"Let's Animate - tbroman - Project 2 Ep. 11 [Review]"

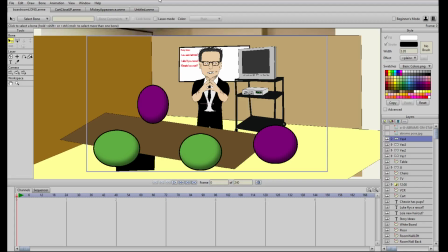Hey, welcome back to Let's Animate. It's 30 seconds of Star Wars The Force Awakens. A joke 3 years in the making, and all we've got is J.J.
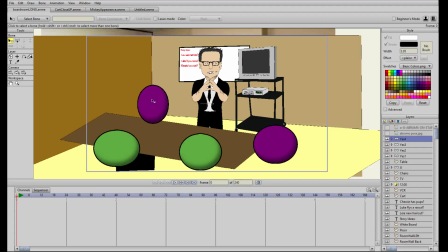Abrams and a series of green and purple balls.
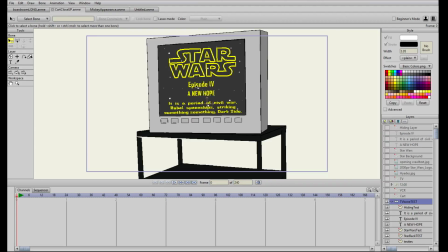Of course, that's not all we've got. We've got our cart. We worked on zooming this in earlier. Haven't had to remove our animations, but got everything kind of fit on there fairly nicely
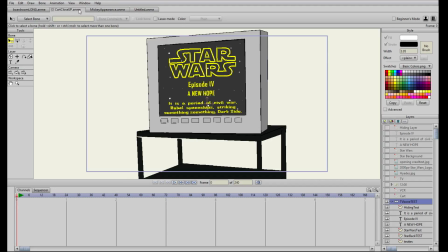to help bring humor to our joke. We've also got our Mickey Mouse reveal.
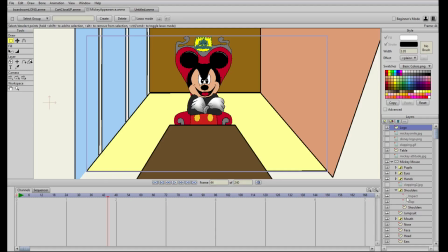We took out the clapping, is that right? Why did we take out the clapping? Uh-oh. Oh yeah, no, we got everything in there. We just took out the animations. I think I was fiddling around with this off camera, that's why.
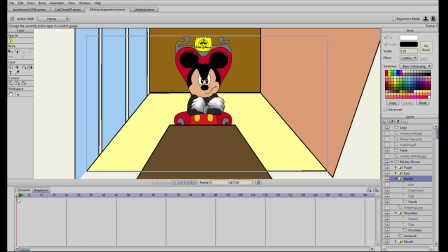To get turn it from a slow clap into a full-on round of applause, and I think I ended up deleting and thinking, well, we're going to start over anyway, depending on the clap sound that I end up recording.
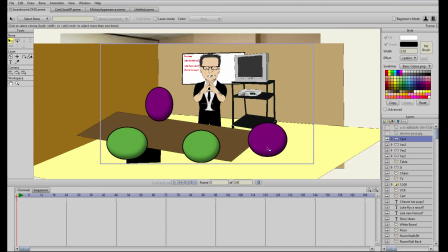We were focused last time on getting these yes men kind of in place. I found some source material, but I was also getting ahead of myself here,
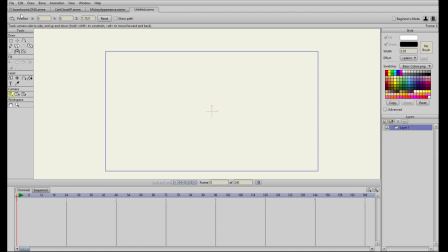and I was thinking, because I was concerned about how to open this, right? This video, and to just start in a boardroom might be, it's relying very heavily that you know that that's J.J.
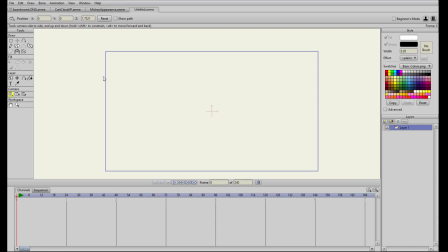Abrams, director, producer, whatever, and it might be a bit much to ask your brain to kind of fill in.
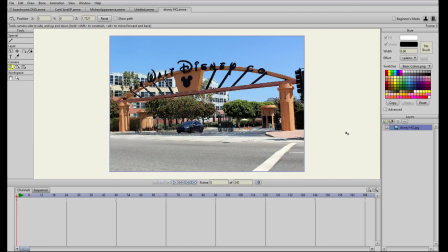So I was thinking of starting with something like this. We do a Walt Disney Co. thing, showing, implying we're in Walt Disney headquarters. And then maybe we do a little zoom in here.
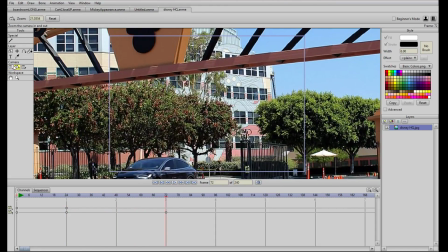I don't know, a couple of seconds. We zoom in on like a window or something, right?
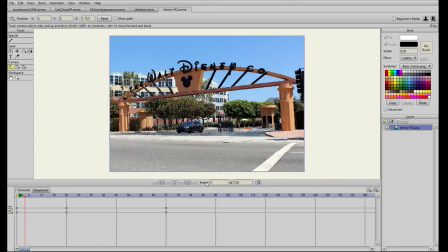And then as it zooms, it kind of fades. And see, I don't know why it does that.
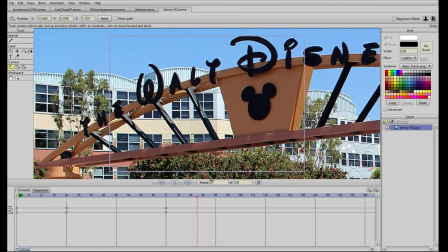It looks like it kind of loops around, right?
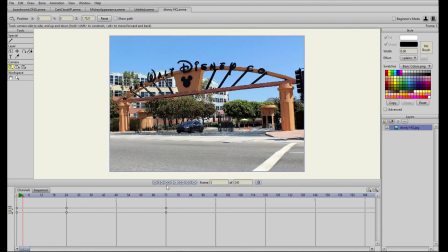Instead of just zooming right in up here, it kind of loops, goes around. I don't know why it does that. I'm not sure. It could probably easily be corrected, but I would just leave it.
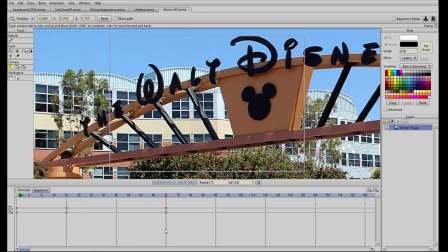It's probably gonna be fine. And then at least this way, now we've set the scene.
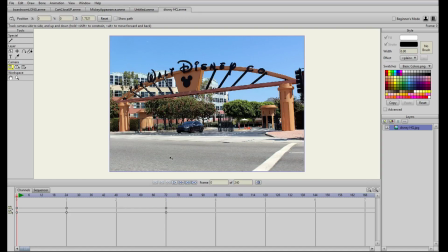We're in Walt Disney HQ. I'll flash up 6 years ago kind of thing, like 2015 or somewhere. I'll find out where HQ actually is, in California, presumably.
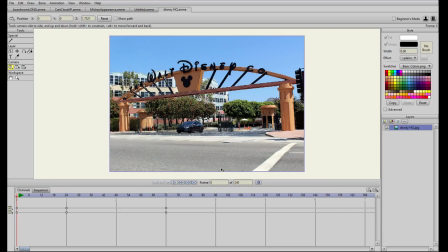California 2015 or 2014. Probably go 2000, whatever. Find out when they announced. Yeah, that's what we'll do. We'll find out when they announced. This will be my homework. When did they announce The Force Awakens? Whatever year that was, that'll be the year we put here.
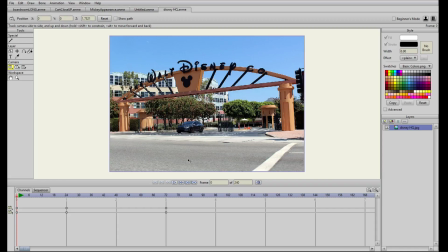Where is Disney HQ? That'll be the state or whatever that I put here. So, boom, California 2015.
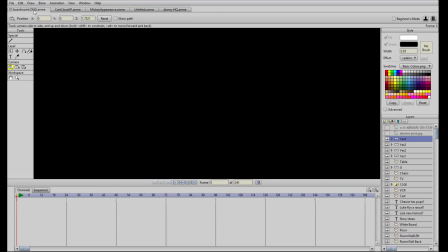And then we zoom in, and then it fades, kind of dissolves into this. And we see Abrams here and the Yes Men.
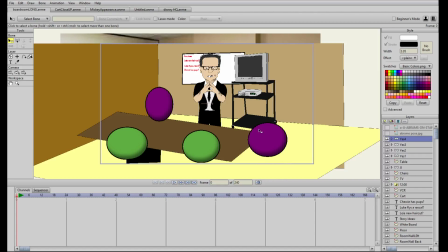And I think that'll be enough to show what is going on. It should be good. And we'll only be here for a couple of seconds. It's just got to be some kind of a confusion thing happening. Something's got to register on Abrams' face.
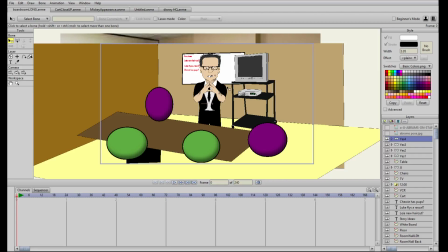I don't know if he's going to release one arm and do like the finger in the air like he's got an idea, ding, like there's a light bulb going off or something. I don't know. Maybe something like that will happen.